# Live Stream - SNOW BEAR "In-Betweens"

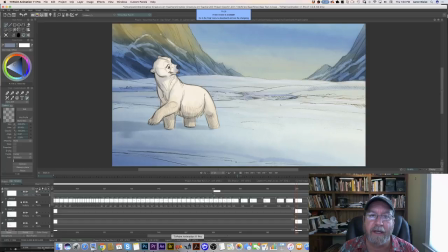(4:27)
I just want to kind of take you through what we've done so far, and then we're going to continue drawing with the animation test, because I've got lots of in-betweens to do, and I'll explain what those are in a minute. Nick and a couple of viewers are saying there's a really big echo. It might be because is your YouTube tab open, and does it have sound on?
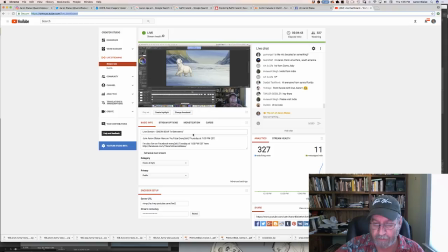(4:45)
Oh, you know what? Maybe it does. Hold on one second. Sorry, guys. Let me check. And come on over here, Dustin, give me a hand. Do I just turn it off? No, I can't turn it off because we're streaming.
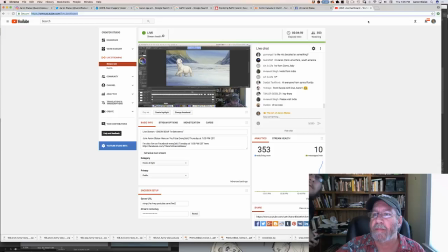(5:00)
I've got it muted. Yeah, this tab you can, well, if it's muted, then it should be fine.
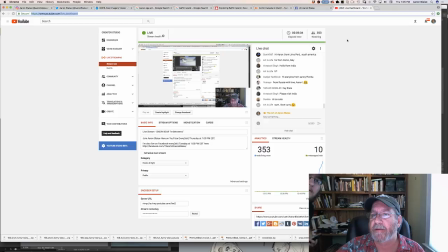(5:07)
Yeah. Sorry, guys. Let's see. I'm not sure what's happening. Check the stuff real quick. Hello? Yeah, the mic is fine. Sorry. Go ahead and just mute mine. Okay. And I'll just
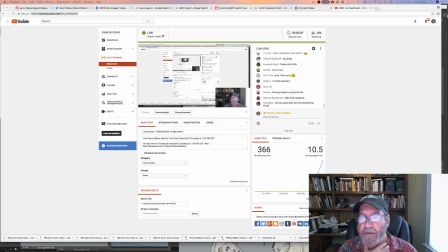(5:29)
Speak louder. Okay. And I'll just repeat your question. Is that is that any better, you guys? Hello, hello, testing, testing, hello. It'll take a while for the stream to pick up.
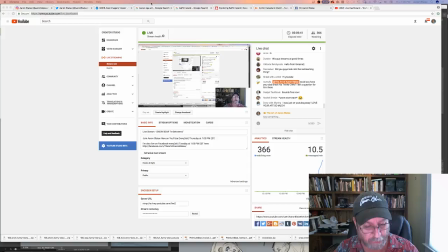(5:46)
Sounds fine now. Good. Okay, so it was Dustin's mic, I think. It was picking up the feedback.
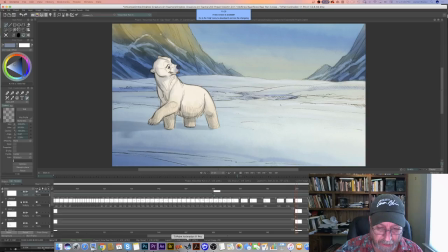(5:51)
All right, cool. Well, let's jump back. Sorry, guys. Let's jump back to TV Paint. So this is the software. I'm going to get this question over and over and over and over again. this is TV Paint software that I'm animating in today, and I animate in Always.
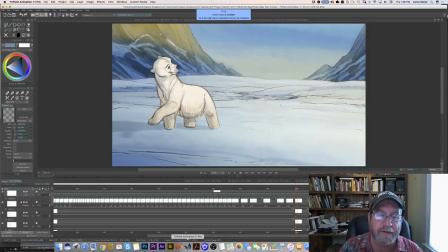(6:08)
It's a great piece of software that I just, ever since I started using it, to me, for me, coming from a hand-drawn paper background, it was a very easy transition for me, and so I've really come to love the software.
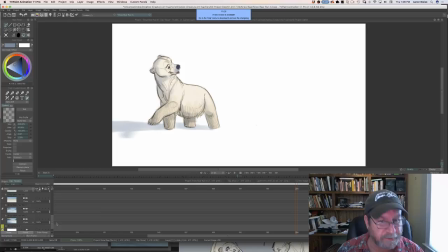(6:26)
Right now, I'm going to turn off this background. You can see, actually, I'm going to turn it off for a second, and I'll let the animation play.
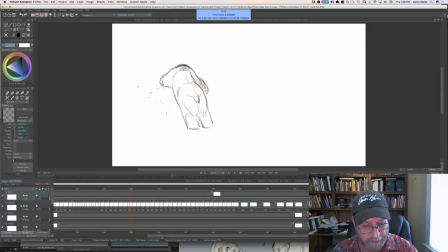(6:34)
Since I last saw you guys, I'm going to come back to the beginning here. Since I last saw you guys, we were just kind of going straight ahead in our animation, and I was trying to figure out this animation of the bear kind of jumping through the snow. Since I last saw you, I've finished the animation, I've finished the pose test,
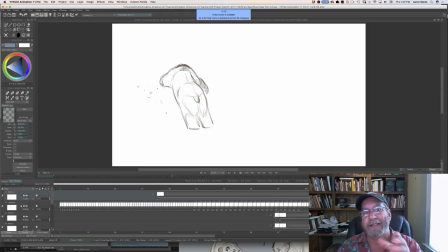(6:54)
and then I've gone back and I'm starting to in between the drawings. What that means is I'm putting all the drawings in between those keys that I drew for you to smooth that action out. And so far I've got about a third of it, maybe a little over a third of it in between, because I was doing some in-betweening over on Facebook 2 days ago.
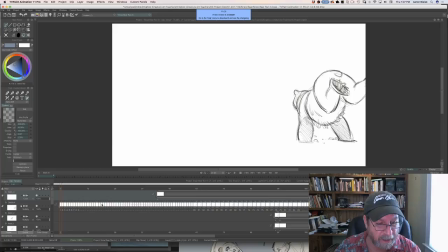(7:12)
Let me jump down to the beginning. So now you can see, if you look at the timeline here, I've got a different drawing for every frame of film. That means I've got 24 drawings for every second, because there's 24 frames going through the camera every second.
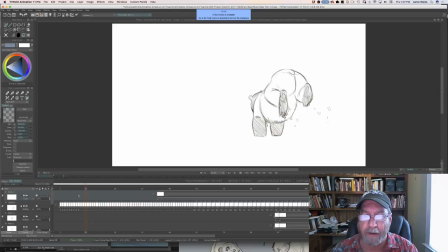(7:28)
And so now you can see if I scrub through, the action is much, much more smooth. And then as he settles in to his pose here, I can jump back over to twos, which means it's one drawing for every two frames.
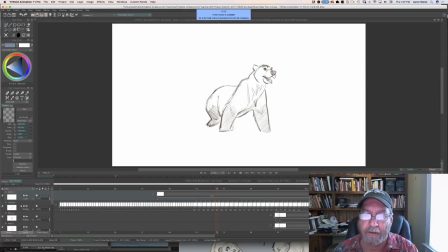(7:44)
So when the action gets slower, I can get away with doing less drawings per second. So it jumps over to twos, and then once he picks up his pace again, you can see I've got a couple of color models in here. Then he goes back to ones again. Yeah, Dustin. Are you going to clean up or leave it sketchy like that?
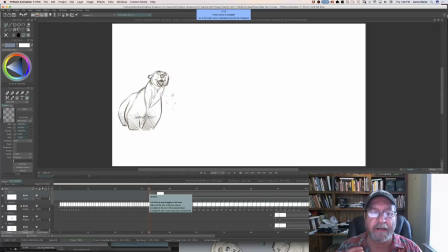(8:04)
That's what I was saying earlier. If you came in a little bit late, I was saying earlier that one of the goals is to leave. I want to leave the sketchiness. I don't want to clean it up. I've always wanted to do an animated short that keeps the animator's drawings.
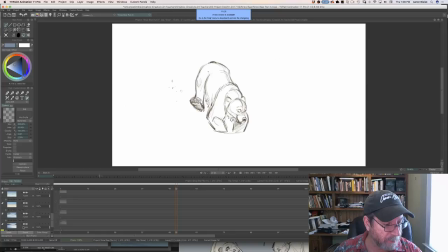(8:17)
And so the whole goal was to come up with a background style that kind of matched the sketchiness of the drawing.
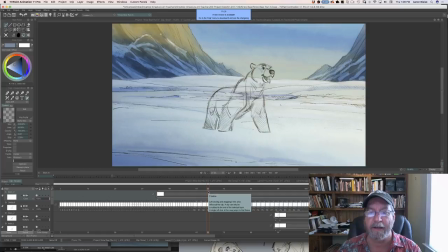(8:25)
And so that's why the background style looks the way it does. And we're actually going to be painting the bear the same way that the background is painted. It'll have kind of this watercolor kind of wash feel to it.